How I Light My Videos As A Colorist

What's good, everybody? For those of you guys who are new to my channel, my name is Sidney Baker Green. I'm an international cinematographer and colorist, and if you guys have been following along on my isolation vlogs, you guys know that I rented the Canon EOS R for 2 weeks. Now, this camera's image sensor is not as sensitive to light as the camera that I normally use in my set, which in turn has caused me to have to redesign my entire lighting design in my studio. That made me think that it would be a really cool video to teach you guys how exactly I light my set, as these principles follow into any set design you guys will encounter. That way, when you guys are at home alone creating in these times we're dealing with, you guys can really lean into your environment and create the best images possible.
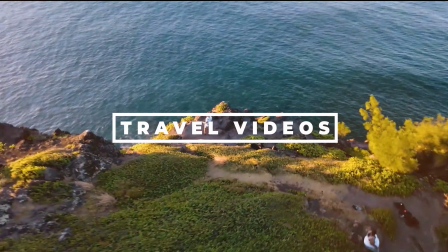(0:45)
So without further ado, let's turn off the lights and get started.
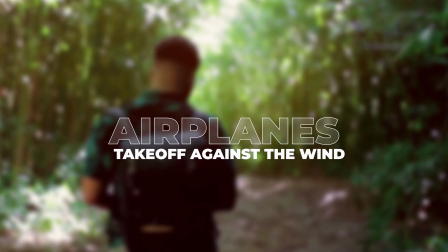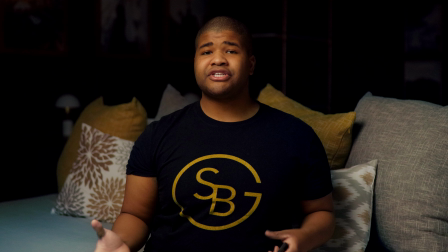So the first light you're going to encounter in any lighting setup is probably going to be your key light. This is your main light position 45 degrees in relation to the camera,
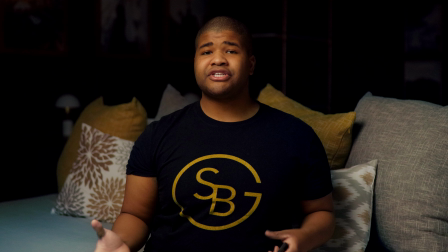(1:13)
and it's really at an angle to your subject, which gives you a nice dramatic shadow on this side of your face,
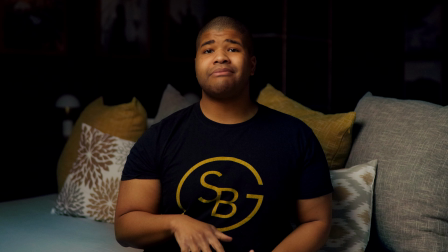(1:20)
while the rest of my face is completely well lit, as well as my eyes. Now, any product that I mention is going to be featured in the description down below so that you can access them quickly. But in this case, for my key light, I am using the Aperture 120D Mark II.
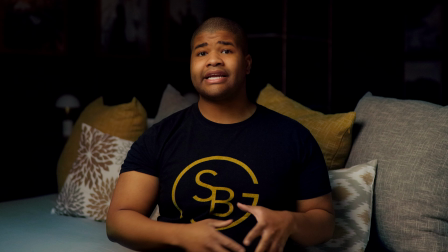(1:33)
As you guys can see, I turned on the light with this little remote, and it allows me to change the intensity of the light on the fly,
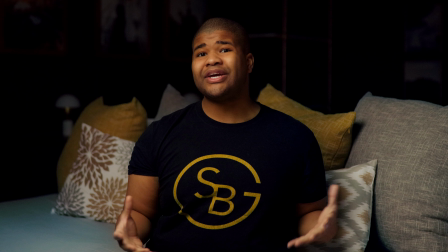(1:41)
which really comes in handy if I'm working with an open window that's right next to me.
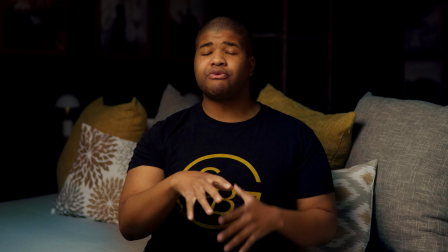(1:45)
As the lighting situation changes, I can adjust accordingly inside without having to move, get up, or do anything of the sort.
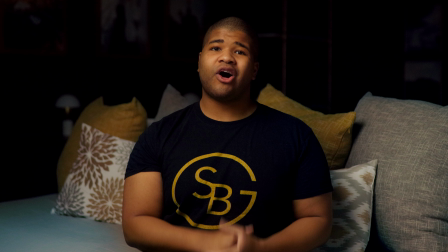(1:53)
If you guys would like an in-depth review on this light, I will link a video up here, which is my full review on the light, what I think about it, as well as all of its features. But it is a very versatile light. I've used it in creating a lot of videos, able to mimic fireworks, lightning, so on and so forth.
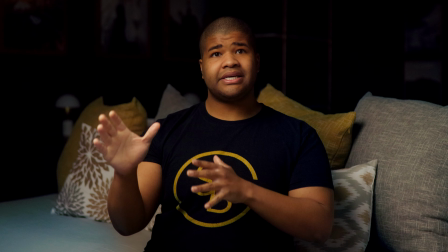(2:08)
Just a really fun product to work with all around, and it's a very awesome tool in my arsenal.
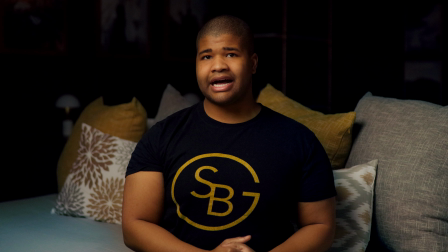(2:15)
Now, outside of your key light, which is going to be your main light, you're going to want to fill in the shadow unless it's the look you're going for. Now, me, I like a really dramatic look, and I really like my face to be defined. So I don't opt for a fill light, which would go, again,
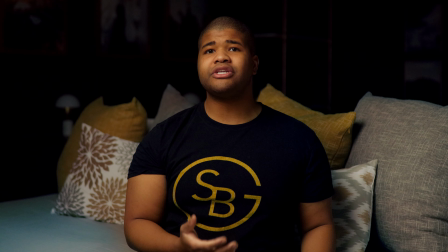(2:29)
on the opposite 45-degree angle in relation to the subject, but I am going to opt for a rim light.
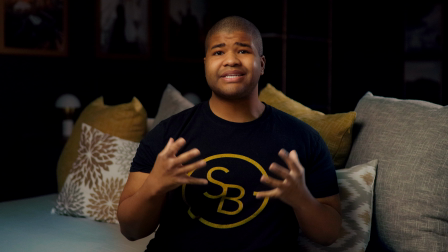(2:35)
What this is going to do is it's really going to allow me to separate myself from the background. When you turn on a rim light, again, it's going to be directly across from your key light, or 45 degrees on my backside, 90 degrees in relation to the camera. And when you turn that on, it's gonna look a little something like this.
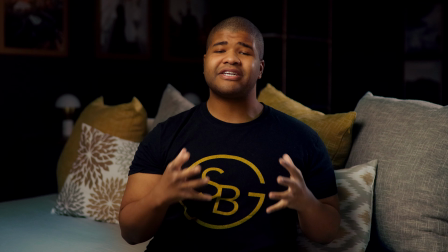(2:53)
Now you can see, now I have some light filling in this shadow, but I still have that nice defined line on my face,
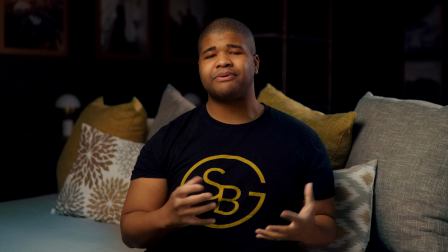(3:00)
which adds a little bit more definition to my face,
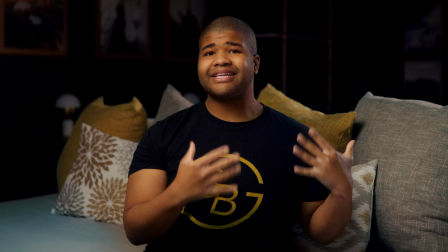(3:03)
but this also serves as a great hair light and as a way to separate me from the background. These are your basic lighting setups with respect to any set design. So if you're just creating content on YouTube, or if you're an indie filmmaker just getting into it, these are the two lights that you're most likely going to want to get.
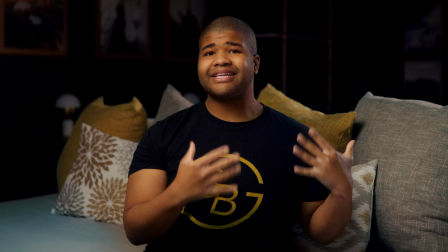(3:22)
This is a Pro Master light in the back. It's an LED panel, simple setup. It allows me to move from, I believe,
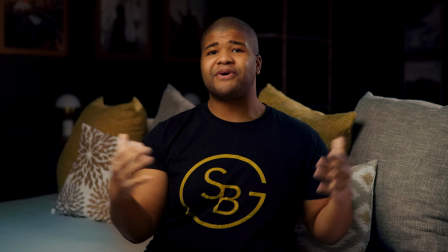(3:29)
5,600 Kelvin all the way to a nice warm 3,000 Kelvin, which if I want to add in some color contrast here, I definitely could, but for the purpose of this,
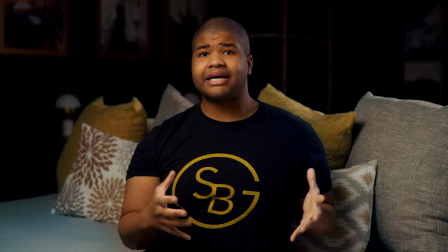(3:38)
I like to keep them both at a daylight setting. So now that we have the foundations of our lighting setup done, we need to add a little bit of light to our background.
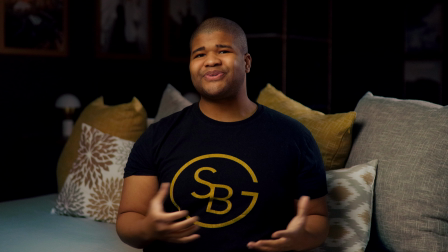(3:47)
These lights are called practical lights. A practical light would be something like a lamp in your living room, for example, or it could be an overhead light that is on in a kitchen, if that is what you're going for.
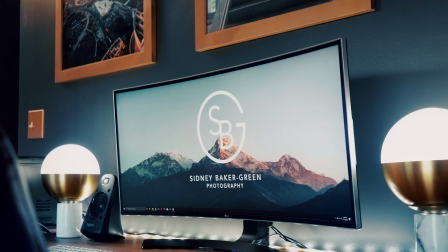(3:59)
Lamps in a bar, in a dining room setting, or even a candle that's on the table in a romantic restaurant setting as well.